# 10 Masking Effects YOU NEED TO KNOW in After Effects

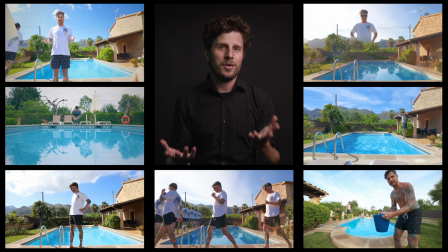Today's episode is fully packed with information, because I'm going to go with you through all those shots and show you how I did them.
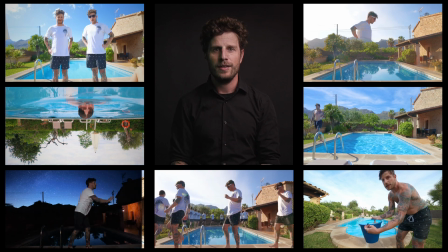But not only the technical side of it, but also the creative side, aka. And as this is not enough, at the end of this video I will finally reveal the three winners of LaForge from my water tutorial.
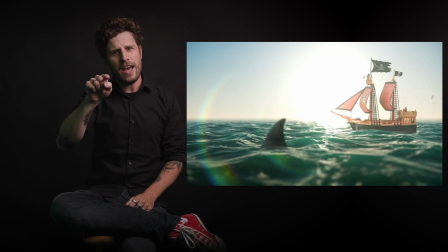So if you haven't watched this, check it out. So, I was on vacation recently, and the best thing for me to get into relaxing mode is to, well, get creative. So, as soon as I have seen my apartment with the pool, I knew I had to do something. All of those clips are done with the same method, with masking.
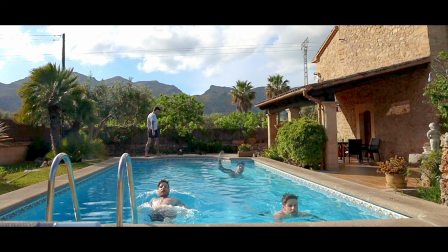So, masking is simply the process of cutting out one part of an image, and if you shoot from a tripod,
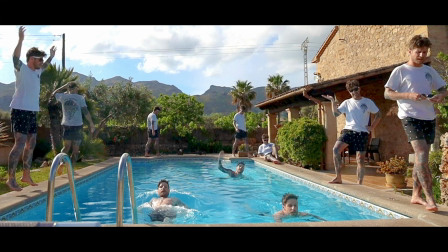you can now have the same image and can position yourself as often as you want in one image. And if you want to know more about masking, or everything about masking, I made a short video about all you need to know. So in today's video, for each example, there will be always the masking part and a think outside the box part.
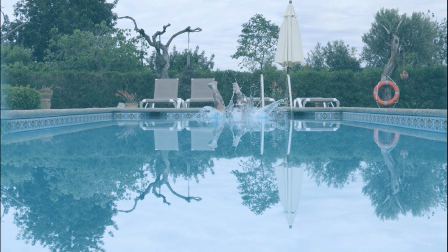So what you see here is me jumping and my reflection in the water. And when you shoot super flat onto the water and keep the horizon in the middle, the reflection is almost the same as the real shot.
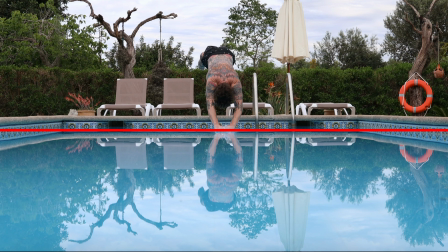Hey, and this is what I did. I masked out the real shot and used it as reflection, then tinted it.
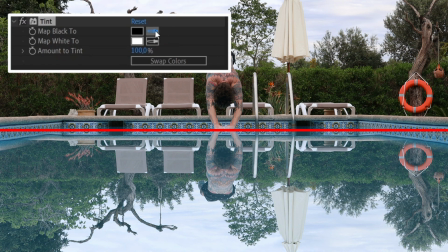For the black, so the darkest color, I took the darkest color of the reflection.
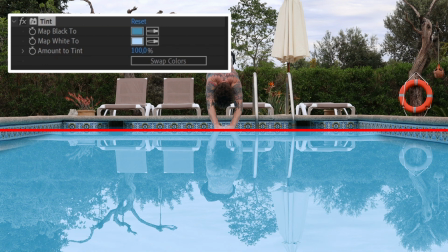And white, I used the brightest color. And it directly looks as a water reflection.
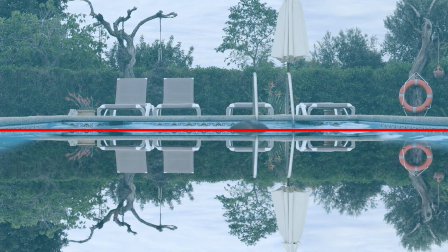Now, all you need to do is to keyframe the tint, so when we start, the bottom part is the reflection, and at the end, it's switched.
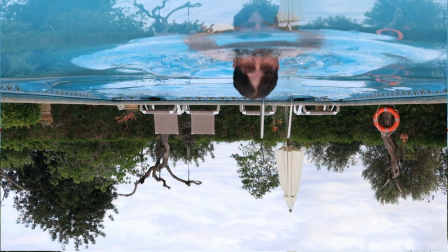So once I had that upside down shot, I directly thought about another method of doing the upside down. So for that shot, I again filmed two different versions. But instead of filming the reflection, I filmed the opposite.
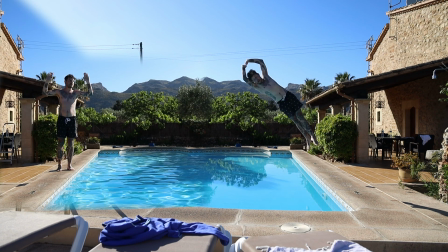So one shot where I'm jumping up and the other one where I'm jumping down, trying to have the same position in midair.
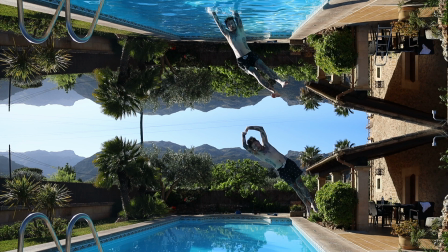Well, with a 180 degree twist. Great, now I'm jumping up and into the water.
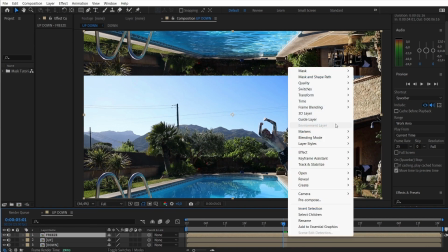I simply used the last frame of my jump, freeze framed it, and set a keyframe for the position and rotation.
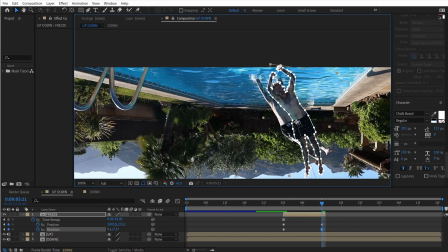Next, I moved it to the position of the second clip, and to make this even smoother, I used the puppet pin tool.
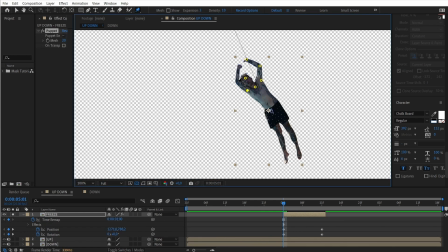So this allows you to set some pins on the character and move them around in a very organic way. And you guessed it, together with position and rotation, I also keyframed this to match the end position. And voila, jump is done. Up to the next shot and back to a super easy method.
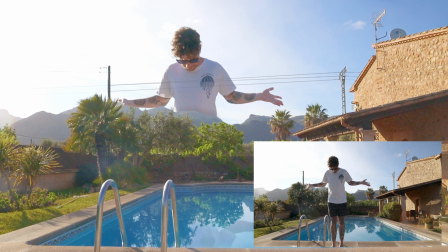All you need to do is film yourself walking in front of a mountain or house or whatever you have in the background.
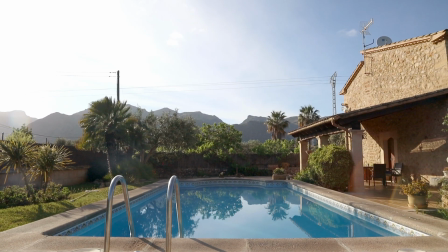And make sure to also film a clean plate without yourself in it. Then mask out the background element and just place it on top.
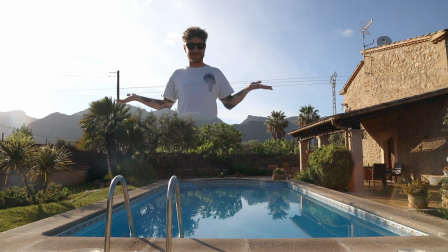And you are almost done. So one tip here, the further you are away from the camera, the less contrast you have.
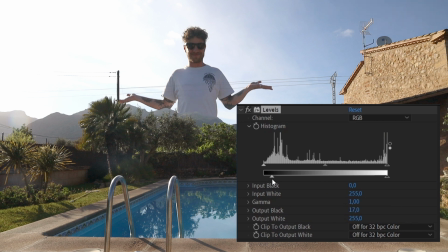And you can achieve that by simply bringing down the black values in a levels effect. Now it looks like you're really in the distance.
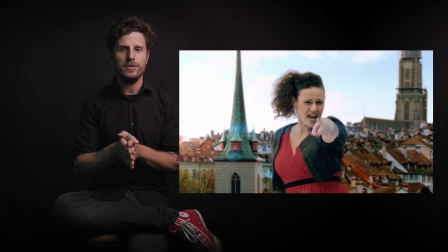Hey, and if you want to get even more inspired, I once did a whole music video with this technique for The Voice of Switzerland.
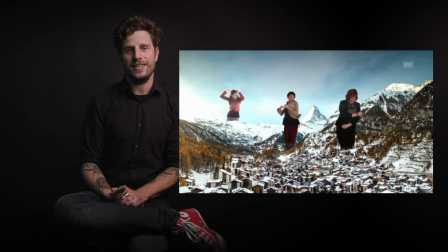And I will add a link to this in the video description. And while you are down there, why not leave a like or comment and let me know which effect was your favorite in this video. Opposites attract, so I also wanted to do a small version of me, which will be next. So where else can I find some opposites? Well, day and night, up and down, which we already did, backwards, forwards. So I always try to combine both of those.